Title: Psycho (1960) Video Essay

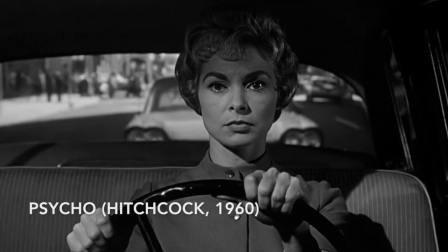what in the world? What are you doing up here? Of course I'm glad to see you. I always am.
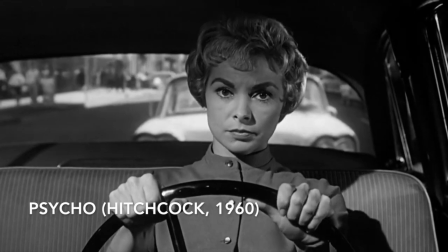What is it, Marion?
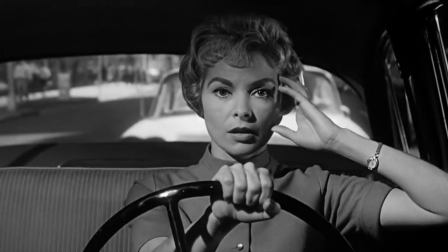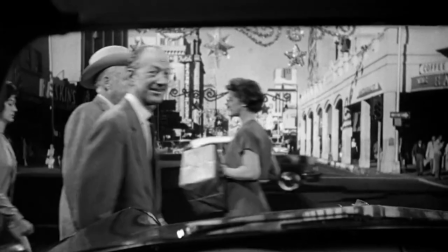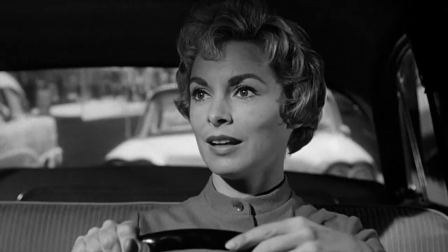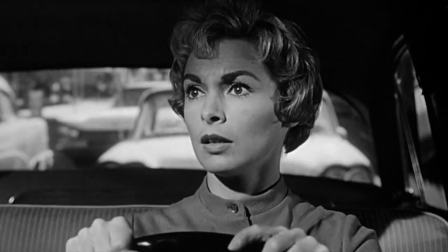Hitchcock was a master in creating tension before the actual event occurred.
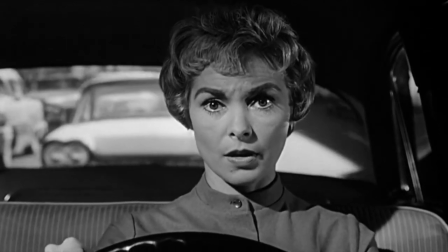Be it Psycho or any of his other films, he always believed what leads to the event is more important than the actual event itself.
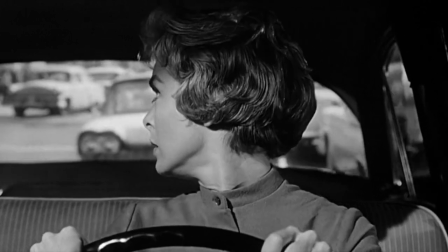I will be discussing how Hitchcock's editing techniques strongly shaped the viewer's experience in his film Psycho.
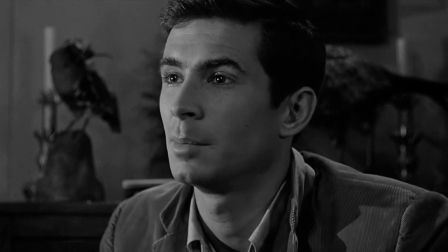The shower scene from Psycho almost certainly qualifies as the most referenced and parodied in the history of cinema.
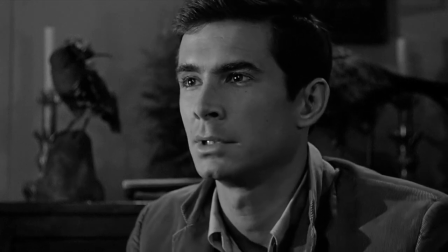It has a variety of key camera angles and shots which create a visual whirlpool of tension for the audience.
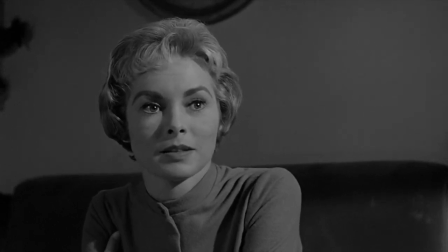These include several mid-shots showing body language and also facial expression, numerous close-ups and extreme close-ups emphasizing particular objects or characters' reactions,
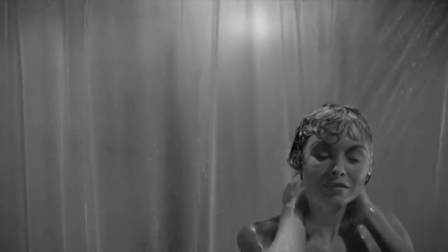and finally point-of-view shots putting the audience in the position of the victim and the killer. The shot begins showing a mid-shot of the victim in the shower, in which all is peaceful.
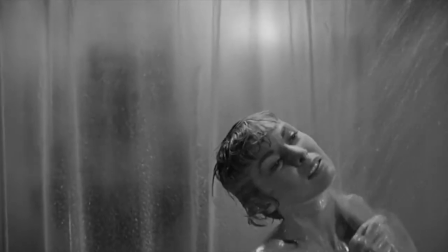By zooming in slightly and panning somewhat to the left, the camera reveals the killer coming into the room.
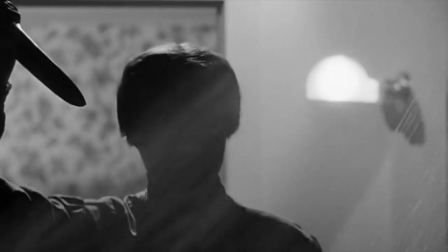This obviously creates suspense by itself. However, this is cleverly underlined by the dramatic irony that the audience knows the killer is there, but the victim does not.
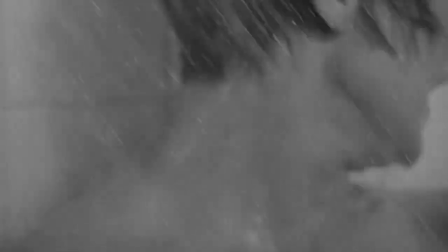We can see the editor use shot reverse shot when it goes from the woman to the killer's point of view. The pace of that section is fast and is over very quickly.
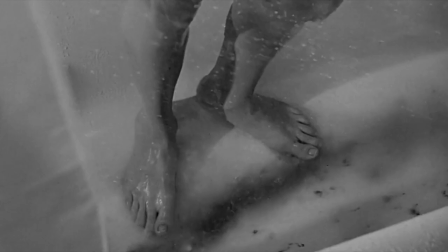At the climax, when the murderer starts stabbing,
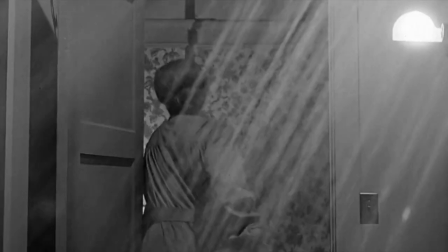fast cuts and loud music are used to frighten the audience and also break the suspense that had been created with the silence and slow-paced editing.
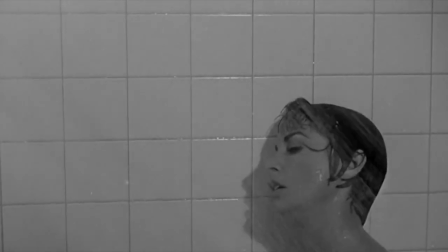After the stabbing occurs, the editor chooses to linger in what has just happened, holding the shots for much longer.
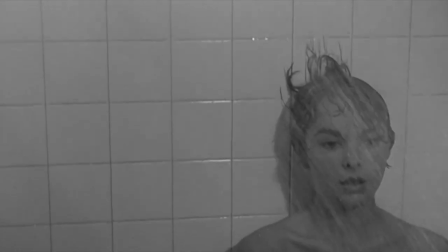By doing this, one could suggest that the editing reflects the life of the woman, and as she is dying slowly, the cuts are holding for longer.
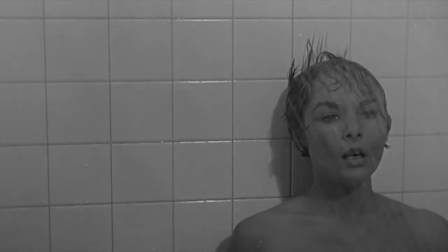What's even more interesting is the fact that we never actually see the knife enter the woman's flesh,
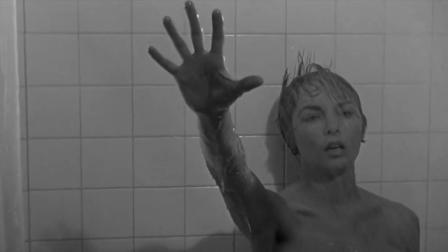yet we're convinced we do through the sight of stabbing, sound effects, the musical score, and of course,
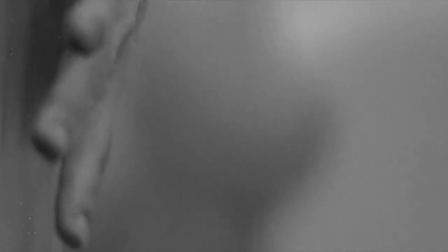the careful editing.
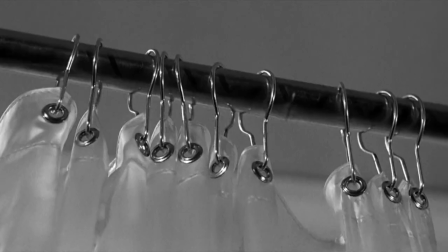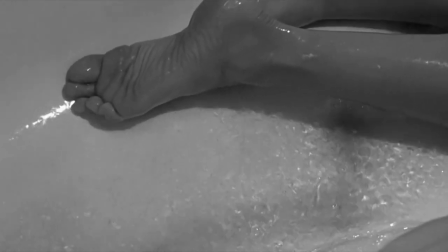The movie is purposely filmed in black and white, as this creates a harshness and primarily communicates mystery in the suspense.
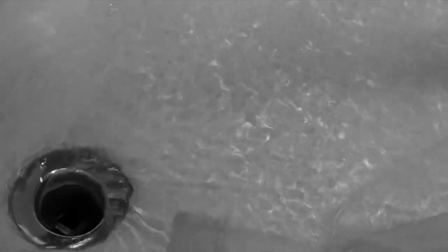Hitchcock uses panning across the bathtub floor to the plug hole to direct the audience's focus to Marion's downfall.
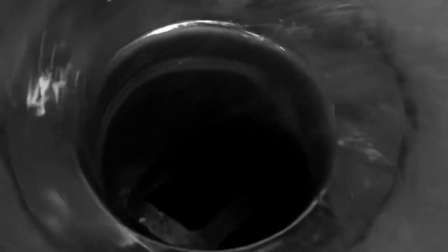This continuity is maintained as a fade transition of the plug hole merges into Marion's still eye in a rotating motion.
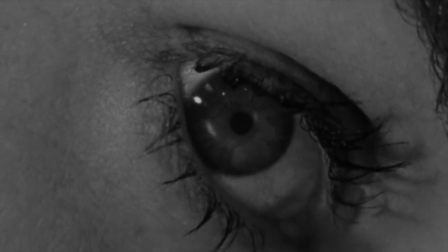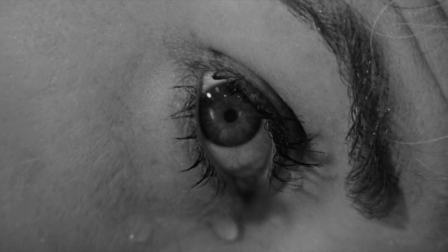A modern analysis of this shot would associate Marion's open eye as a means to show that she died due to shock and pain, and was fully conscious when she was killed.
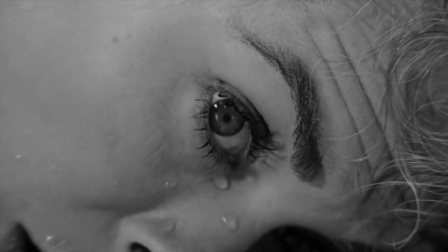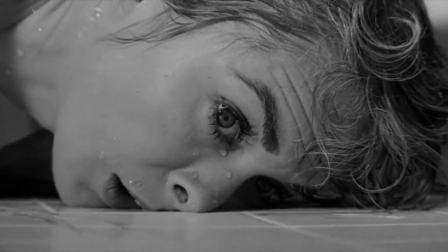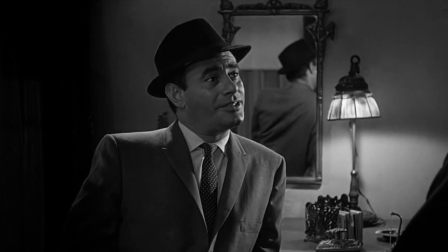Well, as you say, old habits die hard. It's possible this girl could have registered under another name.
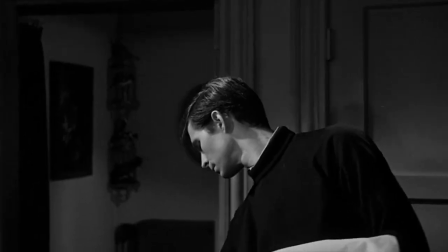Do you mind if I look at your book? No.
The shot in the film that I was most compelled by was when Arbogast is interrogating Bates in the motel.
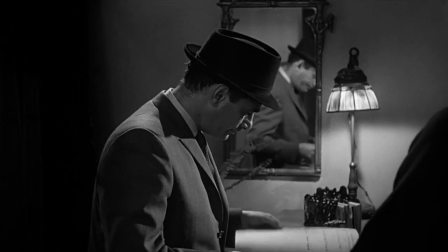You know that Bates is onto something as he starts to appear slightly anxious when Arbogast requests to see the register and he spots a name.
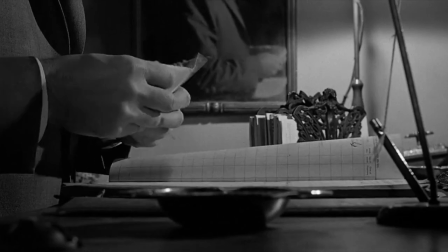Norman leans over to see the name, but Hitchcock doesn't cut to another angle. Instead, the shot follows Norman, and we see the bottom of his jaw for quite a long period of time.
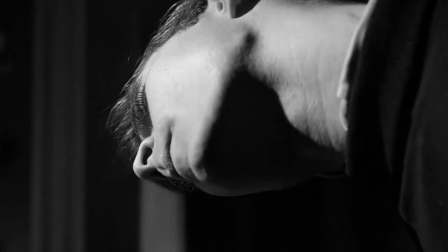This adds to the awkwardness of the encounter between Norman and Arbogast, and certainly creates an uneasy and tense atmosphere.
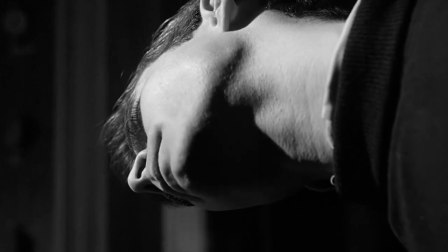Yeah, I think so. Marie. Marion. Samuels.
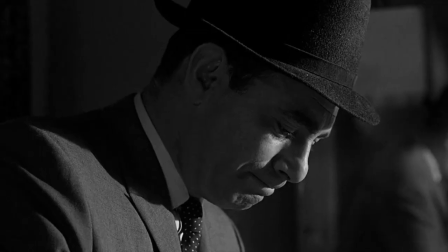Your boyfriend's name is Sam. Mm-hmm. Was she in disguise, by any chance?
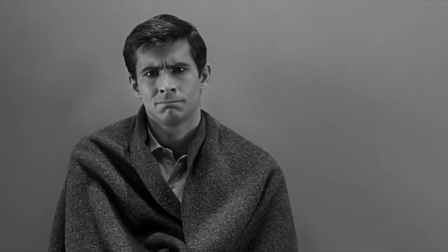Oh, they know I can't even move a finger, and I won't.
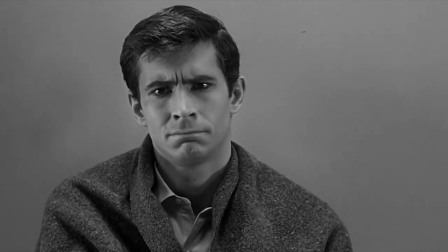I'll just sit here and be quiet, just in case they do suspect me.